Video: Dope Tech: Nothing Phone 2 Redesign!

Hey, what's up? MKBHD here. Welcome back to Dope Tech. We already know tech and production value is already some of the most fun stuff we do here.
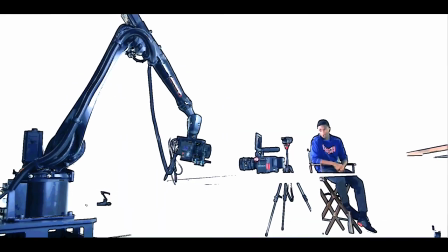[0:08]
And I remember one of my favorite episodes of this we ever did was playing with the cinema robots in Portland, and by the end thinking, this is crazy, but I think we might have to get one of these things. And I have a sneaky feeling that might be happening again on this shoot because, well, this isn't my normal studio, as you may have thought.
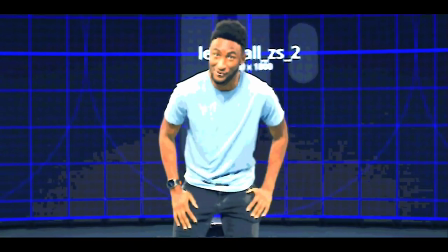[0:26]
This could get interesting.
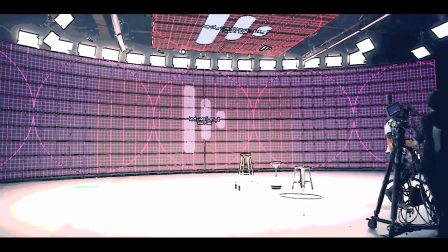All right, welcome back to another episode of Dope Tech. I've got three really interesting things I want to show you guys for this one. The first one, as you can probably already tell, is a piece of video production tech. I get unnecessarily excited about the bleeding edge of production video stuff. But this, this is a whole different kind of production.
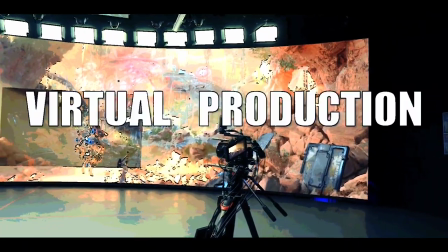[0:52]
This would be what's referred to as virtual production. So let's rewind for a second. I want to oversimplify, but I think there's basically three different types of, three different levels of production. Level one being everything is practical. Everything is real. It's exactly how you see it. The background, everything you see in this frame, a YouTube video, for example, might be totally practical. That's level one. Level two is where some of the things you're seeing in the video are virtual. Maybe it's a blue screen or green screen. Maybe it's a virtual animal or some magical video animation or some motion graphics or things like that. But then number three, the top level, would be fully virtual. Completely unreal, as I would say.
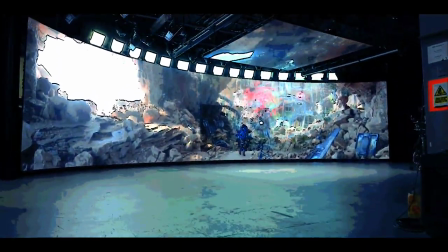[1:35]
Think like The Lion King or Avatar. So I recently got to visit a studio space in Brooklyn, New York called Zero Space that has something called an XR stage.
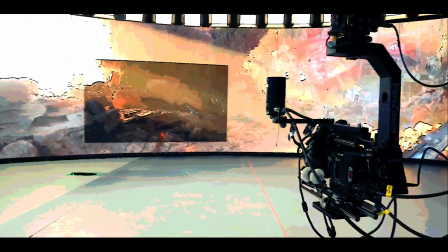[1:44]
And this thing is somewhere right on the border blurring the line between level two and level three. It's kind of real, but technically not real. So there are a whole bunch of shows and things you probably watch right now, The Mandalorian being probably the most famous among them, that use this version of virtual production.
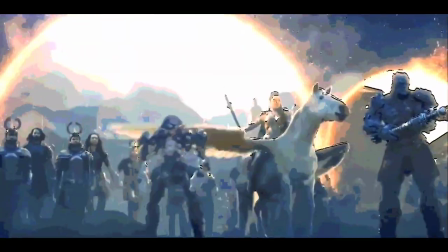[2:03]
So I mentioned the green screens or blue screens earlier. These are obviously cool because in the edit, you can replace anything that's the color green with whatever you want.
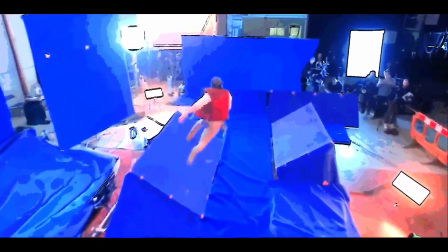[2:12]
Maybe a new background or environment. And then if the actors are good enough, they can act like that environment is really around them.
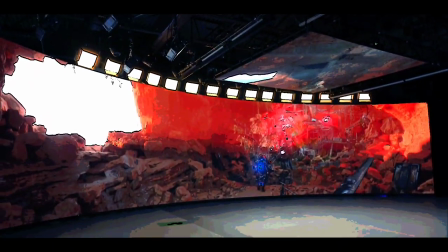[2:19]
But this is next level. So this is the XR stage.
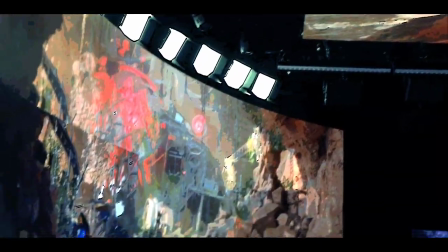[2:23]
What you're looking at is a 50 plus foot 8K video wall, very expensive, but absolutely loaded with tech when you point cameras at them.
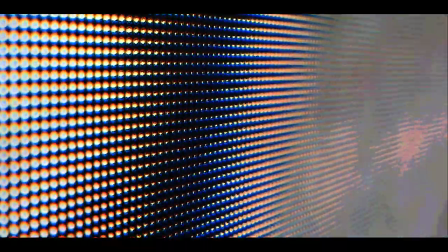[2:31]
And the advantages are very real.
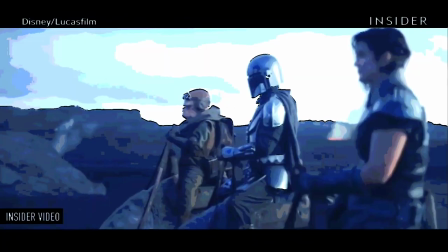[2:34]
So number one, the actors or anyone in front of the screen can actually have an easier time interacting with their environment because they can actually see it instead of imagining,
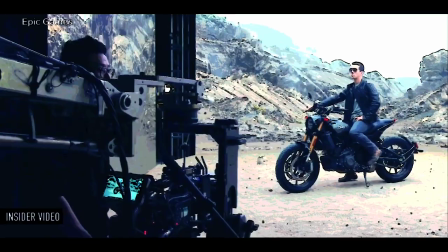[2:43]
you know, a totally different environment when there's just like a bunch of green and some trackers.
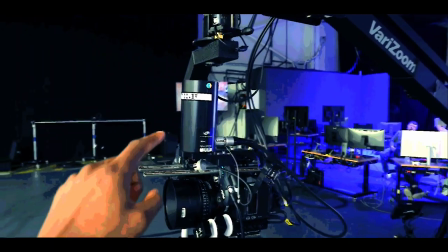[2:47]
Then number two, the camera's position in space is actually tracked with this little piece here from Red Spy on top of the camera,
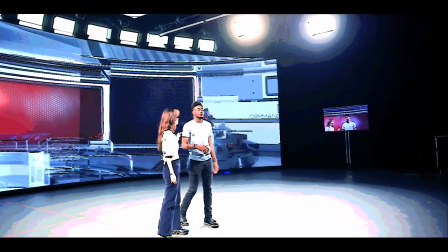[2:54]
and that information is relayed in real time back to the display
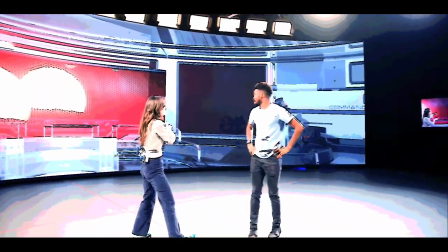[2:59]
so the background actually moves when the camera moves.
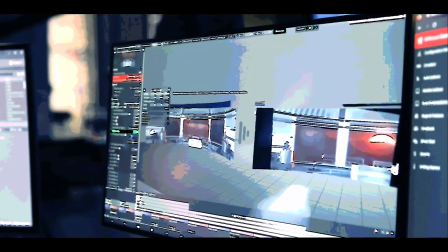[3:04]
Now this is huge. So if you build a volumetric environment, a 3D environment in something like Unreal Engine,
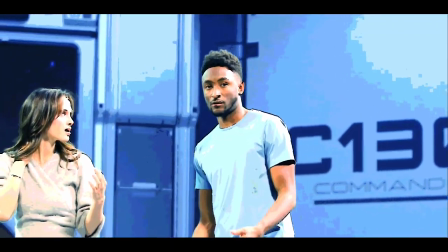[3:10]
the camera movement maintains this parallax effect and looks super realistic,
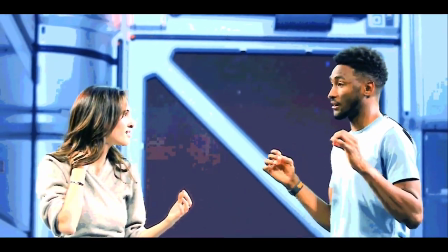[3:15]
like you're actually in a new space, unlike what I did in the intro, which was just sort of like a taste of what it's capable of with a flat image.
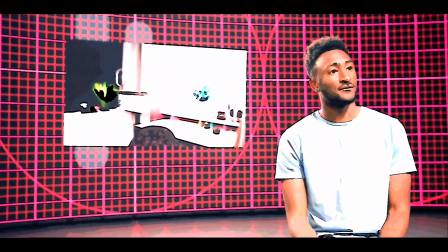[3:23]
So then number three, and this is actually a huge one if you're an editor, there's no green spill.